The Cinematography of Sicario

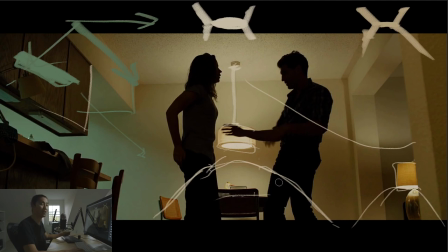1739s
Letting them go silhouette, very, very strong. It's all about body language and physical acting here, though there's a lot of audio happening as well. And let's see, the things I'm going to call out as we wrap out of this, I like this shot a lot, is there's reflections in this lamp, makes it strong.
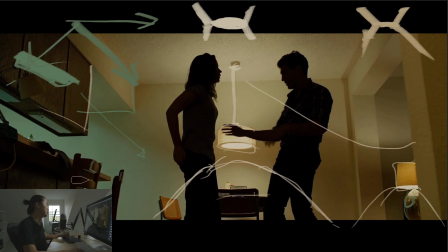1755s
And then these chairs this is reflected warm light from the back wall. That's the reflection off the wall. And then same with this. These very flat reflections are reflections of this wall from the camera.
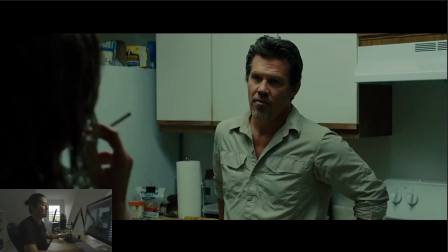1772s
Pretty cool. Here we are in that same kitchen. So the kitchen that's over here, we're now in the kitchen. Again, clearly a green fluorescent square bank like we kind of saw in The Office, pushing out light like this, letting it get raccoon eyes, keeping it real.
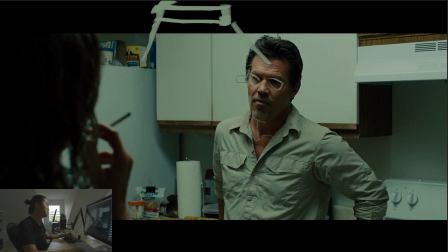1789s
When you let scenes get like this, it feels realistic and you feel like you're not being lit. It's not being lit like a movie. Having a little bit of dynamic range to see in his eyes is always helpful. Maybe a little eye light if you're trying to keep it less gritty. True grit. True gritty.
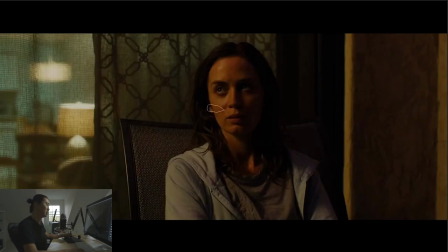1807s
Here is, I think, what is this scene? Okay, so let's orient ourselves.
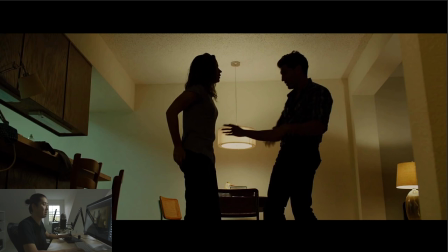1812s
So because of this practical and then this practical here, I know that we are in the room to the right of this scene.
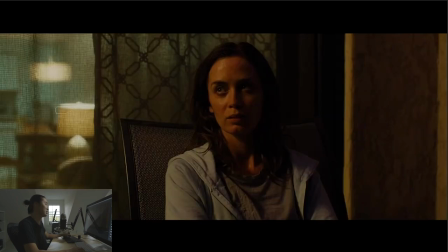1822s
What's going on here? There we go. So that stuff's in the background now with the shears. Oh, so she's on the porch. She's on the balcony at night. And there's presumably a orange light coming from this direction. Very small specular. I say specular is the wrong word, but very small specular highlight coming from like a light source like up here.
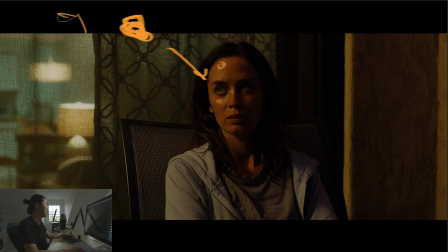1840s
Like a one of these like industrial lights, you know, like a scoop light with a bulb in it. It's just puking out orange gross light. You can see the eye light here, which may be fake. It may be added on top of that. But this, of course, with the blue fluorescent light from the kitchen and the practicals out of focus, make this kind of an engaging scene.
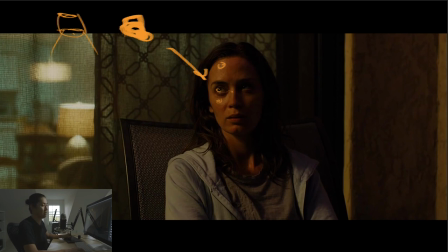1856s
And the shears are very nice as well. And this is after the incident.
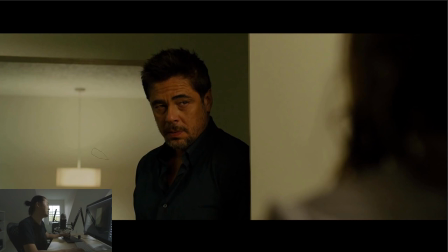1862s
And then here we are again with that same practical, holding it down in the background. It keeps you in that room. You know where you are. Light coming from the bathroom with a little bit of this green ambient. So you still see a little bit of this green light coming from the kitchen. Just keeps the tone all together.
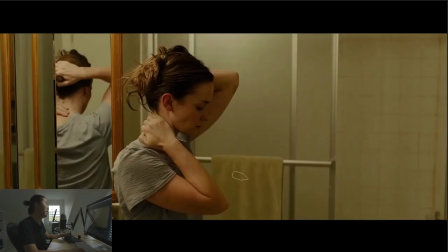1879s
Also kind of sets up what happens in the end of the movie, this scene. And here's her after having kind of a bad day, kind of comforting herself by putting her hair up. Her hair length and my hair length are not that different. Mine's up already. Pretty cool.
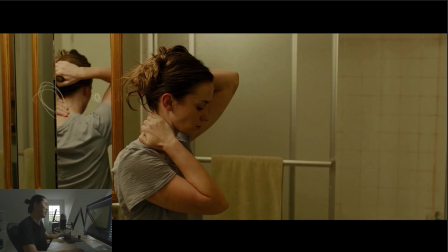1895s
Interesting to not be able to see the camera here. The camera's like right there in the reflection. Again, there's just a fluorescent up here or something like that. Lighting this whole scene. You can see a diffuse reflection of it there. Diffuse reflection, I gotta clean this up. You see a glossy reflection there. So for in 3D, that would be a pretty glossy, like a 50%, 60% glossy reflection.
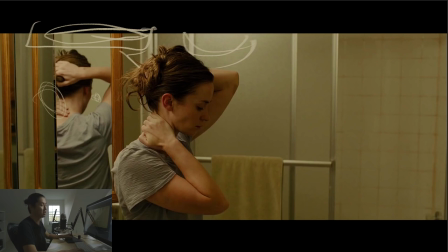1913s
Good stuff in this movie. And I enjoyed watching it as a story, and I also enjoyed breaking it down.
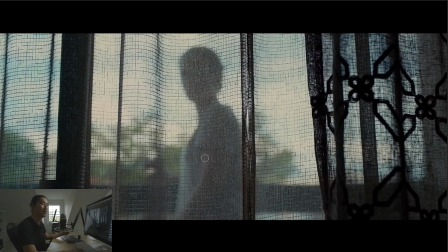1919s
So here we are at the end of the movie. Skipping one part for the end, which is I think one of the more powerful scenes and locations in the movie. Here we are, we get a little bit more desaturated, and we're completely out of that orange light situation. It's very desaturated blue or white happening here. Here's her through the curtain.
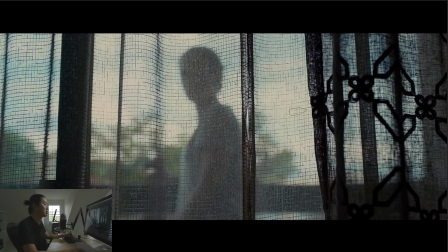1939s
And this movie, I was going to do a thing about highlighting it, but there's a lot of scenes where we're focusing on curtains, focus on the curtain, and then the rest of the scene's out of focus. And you're seeing like particles in the air and that sort of thing. So this is a throwback to that. And essentially when it becomes kind of like a visual motif that when the
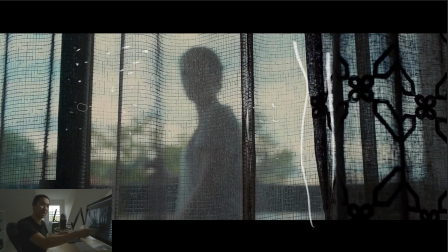1957s
filmmakers show a curtain in focus and the scene out of focus, it kind of is foreshadowing that something's about to happen. If you go back and watch that, in at least 2 or 3 of the scenes, when you see the shot of a curtain, it's like, uh-oh, something's going on, something's going to happen.
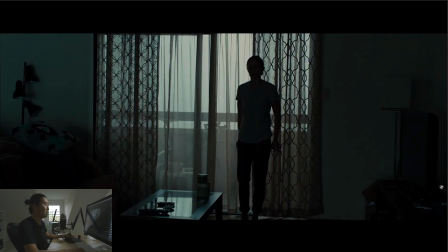1972s
And that's definitely the case here. Very silhouette, just letting the sky be the primary light source. Coming through the room, there's a strong reflection in the table here. These are reflecting the kitchen light that's on. She's in silhouette.
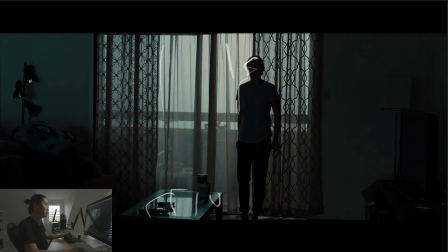1988s
And definitely is setting up a story, or a question is, what is she looking at?
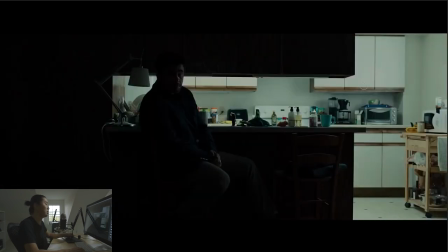1992s
You know, what's going on here? We all know if you watch the movie. Here's the kitchen, again with the fluorescence on. So there's some fluorescents up here that are green, maybe just 1, maybe 2, pushing out light like this. And that's how this scene's being lit from above, kind of like space lights. It's pretty much just pure ambient light.
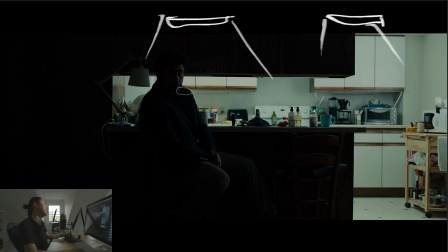2006s
You don't really sense the shadows all that much. Very natural. And playing against that is this very silhouetted light here. And this is why this is so important and powerful, is that this lighting on his face is purely reflection, almost no direct light. This on his leg here, that's kind of direct light, maybe coming from here.
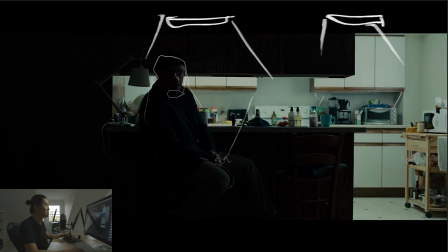2026s
But his hands, that ring, his nose, the side of his face, that is reflected light coming from the background to him, to the camera. That's not a great angle, but you get it. So that's what's happening here.
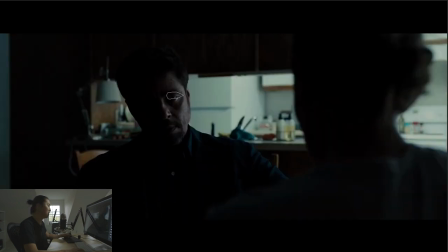2038s
That's how it's so side-lit and so moody. Similar here. This entire plane here of his face, like that, and you can see the reflection here, and largely this part of his nose here, that's reflected light. It's just reflected from the fact that there's light in this room. It's reflecting off the kitchen.
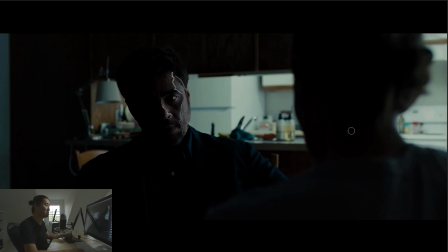2056s
So he's kind of lighting his face with the refrigerator or the stove. So he lit, the lighting's up in the air, hitting the stove, and that reflection from that in his skin is what's lighting this scene. And you get this kind of like reflective, shiny, silvery were like feeling from that lighting.
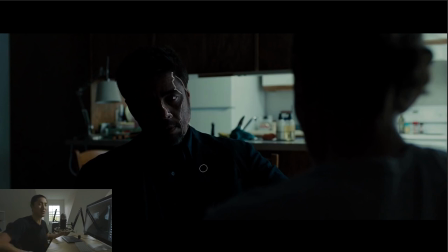2076s
And a lot of people ask me, I believe that's what they're asking me. They're like, what's that feel in the Dave Fincher movie? What's that feeling? How do they make the skin look like that? It's reflected light, and you have to go look for it. And you also have to have a little bit of reflection on the people's skin. You can't go to town with the makeup.
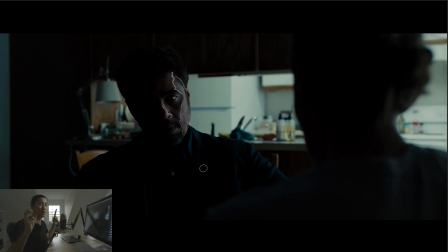2090s
When people are trying to, like, basically, if you did like what normal makeup people would do on like an interview, is like you just powdered him up, you wouldn't see anything. He'd kind of disappear because all that reflection would be gone. So that's largely what's happening in this scene.
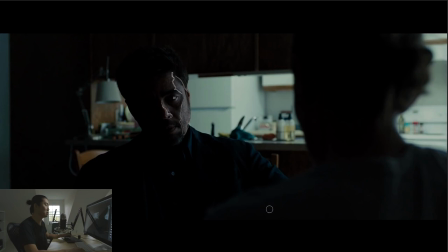2104s
Very, very cool. It's literally like, how did they light the scene? They turned the fluorescence on in the kitchen and then angled him so that it would reflect into it. So if we can really be, I could do this in 3D. I'll do this in 3D at some point for you guys, and I'll prove this to you if you're doubting this. I can take in 3D from the camera point here, ray trace to you.
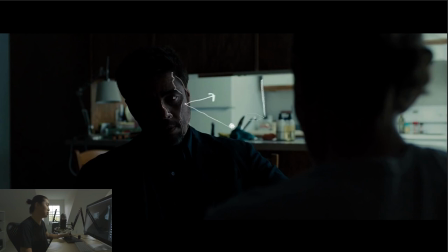2124s
What are we reflecting off of? It's probably something in the background, like almost like this wall back here is what's actually lighting his face. Lighting, I mean, there's a little bit of direct, but not much. Not as much as you would think.
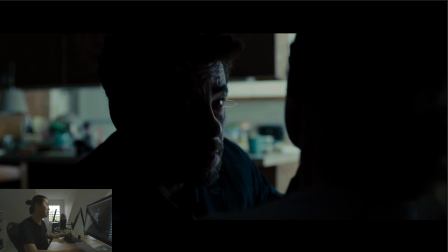2136s
Again, here, because of the glancing angle and the Fresnel effect of skin, this you can see in his eye. His eye is like black, but it's the reflection of the wall, or maybe a fake. There might actually be a light source over here, like a bounce, but it's supposed to feel like the kitchen, So this is all a reflection in his skin.
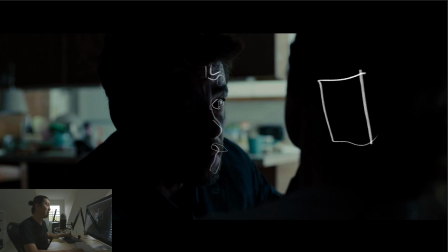2154s
So that's that effect. And it doesn't cost money to do this. So go in your kitchen, if you have fluorescence, turn all the lights off, turn on the kitchen light, put someone in front of it like this, and try to find the reflection. Try to reflect that kitchen light back into your talent's face. That's how you get this.
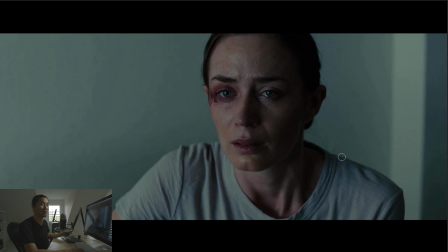2169s
That's what's going on here. That's the phenomenon. Not every DP knows that either. Again, here, she's a little bit more open. So this has a lot more diffuse light on her. This is the reflection for her. This looks like she has a little bit of help from a light source, so it's not all from the kitchen. I believe I would say that the diffuse light coming from here,
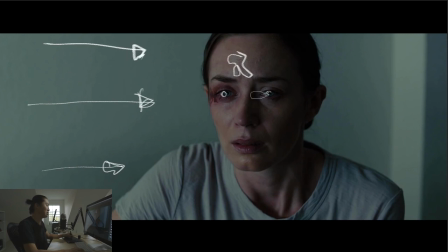2188s
that's probably from the kitchen, but there's a little bit of a specular that seems like they added a light up here, like a little bit of a bounce, to give her a little bit of this nose shadow that's just a little bit more definition. So the problem is with this type of lighting is like if you let it go all ambient, if you let it go all super soft and bounce and reflection only, is you lose definition.
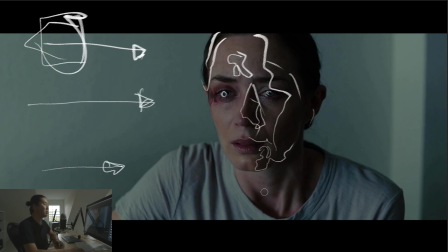2207s
So I think when you're starting your career, that's a terrible drawing. I'm going to turn that off because it looks scary. I'm scaring myself. Is that if you start to light with these big book light area lights only, is you lose definition. So the shadows become too soft and you're kind of like, I can't read that shape. A lot of your job as a cinematographer is to define the shapes of what's happening in the scene.
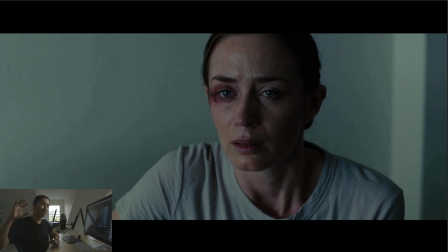2226s
Wow, this is a big technique actually, is to go for that big ambient push from a window with a book light or something like that. But then you have to key on top of that with a harder source.